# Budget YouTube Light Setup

Hey, how's it going? Welcome back to my channel. My name is Joe. Today I want to quickly share with you guys my lighting setup in this room. I don't know if you've noticed anything different in the background here. I've tidied it up finally.
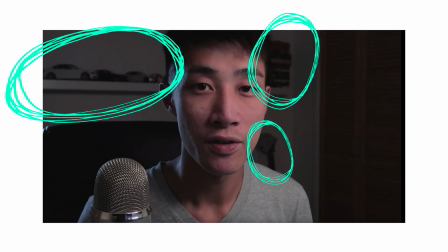11s
There used to be a lot of junk around this corner here. I don't know, I've just been lazy and kind of not been cleaning up. It's still quite messy, but I've just carefully moved stuff around. And for example, if I move away quickly, you will see why. I don't know if you've noticed in the corner here, there's a bit of a blue light here. That's what it triggered this entire video for today. Basically, I had these LED number plate lights lying around.
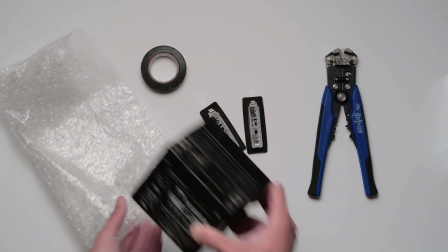40s
They were for different projects, but unfortunately it didn't work out. So I didn't really know what to do with them. I thought about, throwing them away, but it seems a bit of a waste because they work. But it's just, there's some fitting issue. And I've also had this old motorbike battery lying around that is going to go into the recycling bin as well.
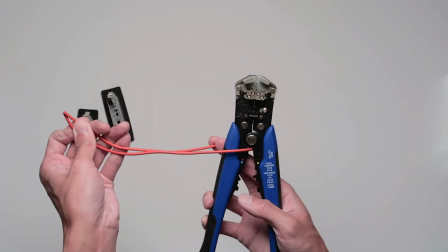59s
So again, it's just a couple of bits and pieces that I thought I was going to throw away, but then it just had a spark of a moment. Well, luckily there was no spark when I was doing it, but just had this sudden thought whether I could put all these bits together to use it in some way rather than throwing it away.
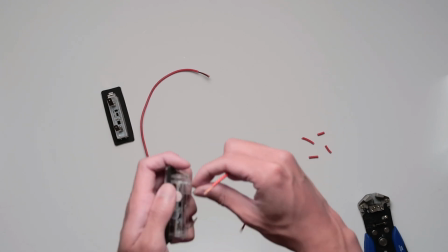79s
That's what I ended up doing. Basically, I just got the battery and I used some electrical tape. Didn't even bother soldering it because I wasn't even sure if it would work or not. I was sure that the light would come on,
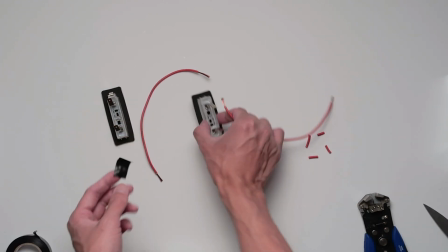90s
but I wasn't sure how it would look in this scene because I had had an idea to use it to light up my background, to use a bit of a fill light or practical lights as they like to call it. So I just wanted to see what it looks like by just wrapping
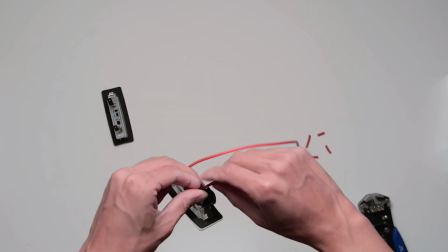105s
it with some electrical tape quickly and put it into the scene to see if it works. If it does work, I might
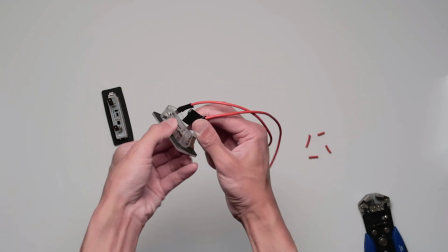113s
revise it or just make a more secure connection, because at the moment it's very flimsy and it's likely to flicker and it's very easy to disconnect.
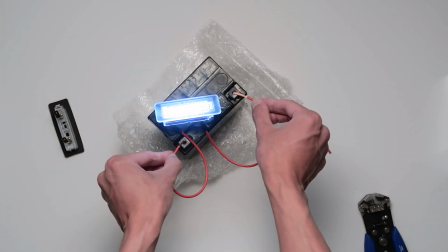122s
But anyway, just for today's quick sort of a prototype test, I just wanted to see how it looks in this image here. So that's what I did. Just to quickly go over how I normally light my videos is I've got a couple of lights set up. They're all cheap lights, they're not video specific lights. Hopefully one day I'll be able to afford some proper lights.
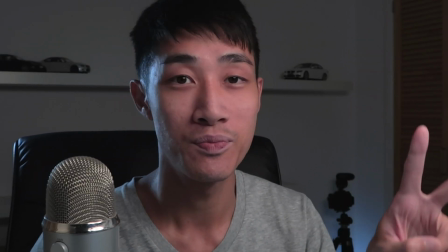144s
But at the moment, I'm just using two cheap IKEA LED lights, and they're quite warm, lighting my face here,
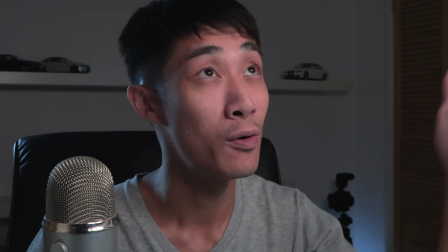152s
using a cheap £1 foam white core board to bounce the light, so it's slightly softer,
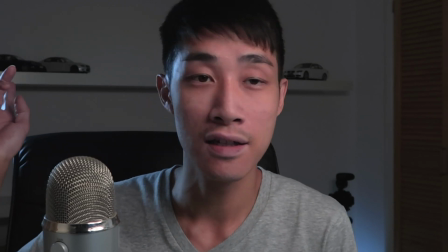159s
so hopefully it's not too harsh. Off to my side here, I've got an old ring light that I used to use for my old videos,
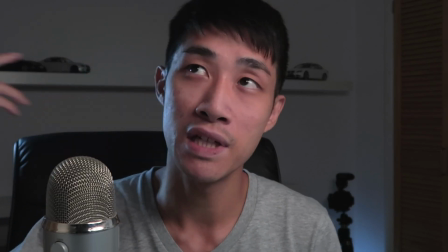167s
but now I'm just using it as a I'm just using it as a rim light,
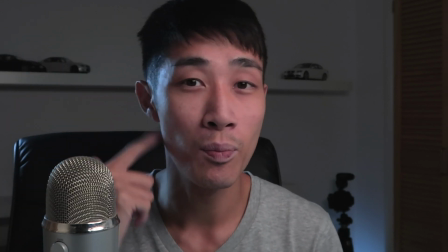173s
I think it's called, to give me that sort of bluish tint here on the face.
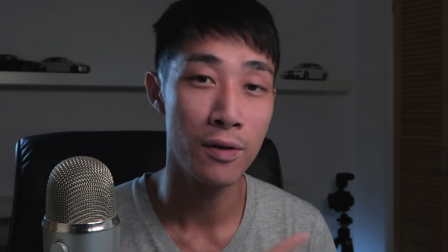177s
And obviously I thought it will work quite well because that's white LED,
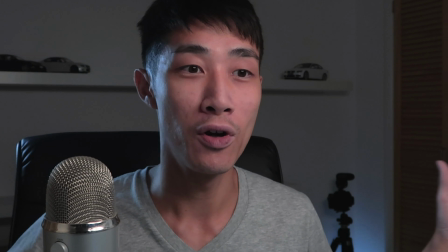183s
and again that light down there is also white LED, so I thought both of the side and sort of in the background it would give me sort of a nice little bit of blue
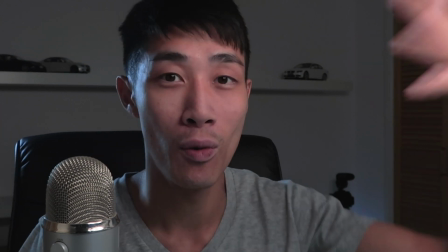191s
background-ish thing going on, and then slightly warmer light lighting up my face. So that's what I had in mind.
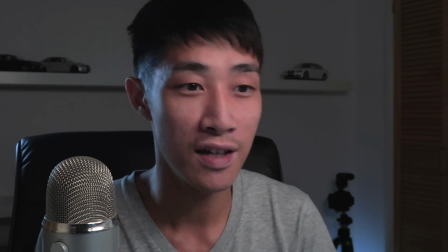197s
I think it works.
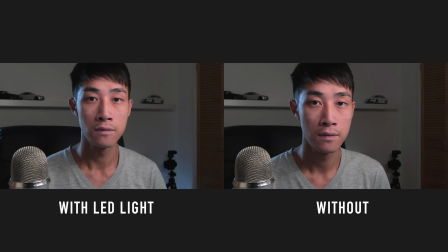199s
As you can see, it just gives it a little bit of a kick. I'll show you a comparison here between the two with and without the light, and so you can see the difference. It's not significant. You probably do notice it if it's not there, but I think it's quite cool just to light it up a little bit.
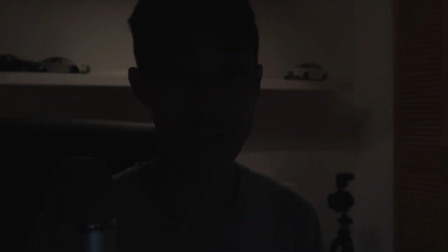213s
So before I go, I just want to quickly show you what happens if I just use the light from the room itself. As you can see, it's super dark. You might see a tiny bit of light on my face. That's because I've got the laptop in front of me, which is doing the audio recording. So that's giving me a tiny bit of light, but as you can see, there's no way I could do any filming with this kind of light.
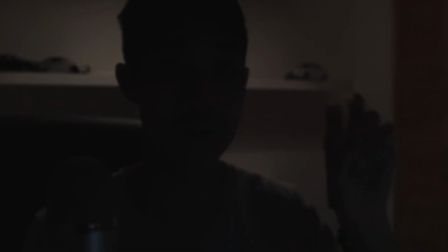231s
So what I'll do, I'm losing focus here now. So what I'll do is I'll switch on these two lights in front of me so you can see what that looks like with that on.
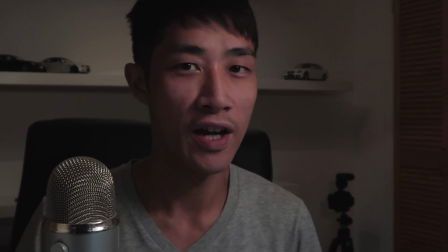238s
So that's just with a single light on. It's actually okay, but since I've got two lights here anyway, I'll switch on the other one as well.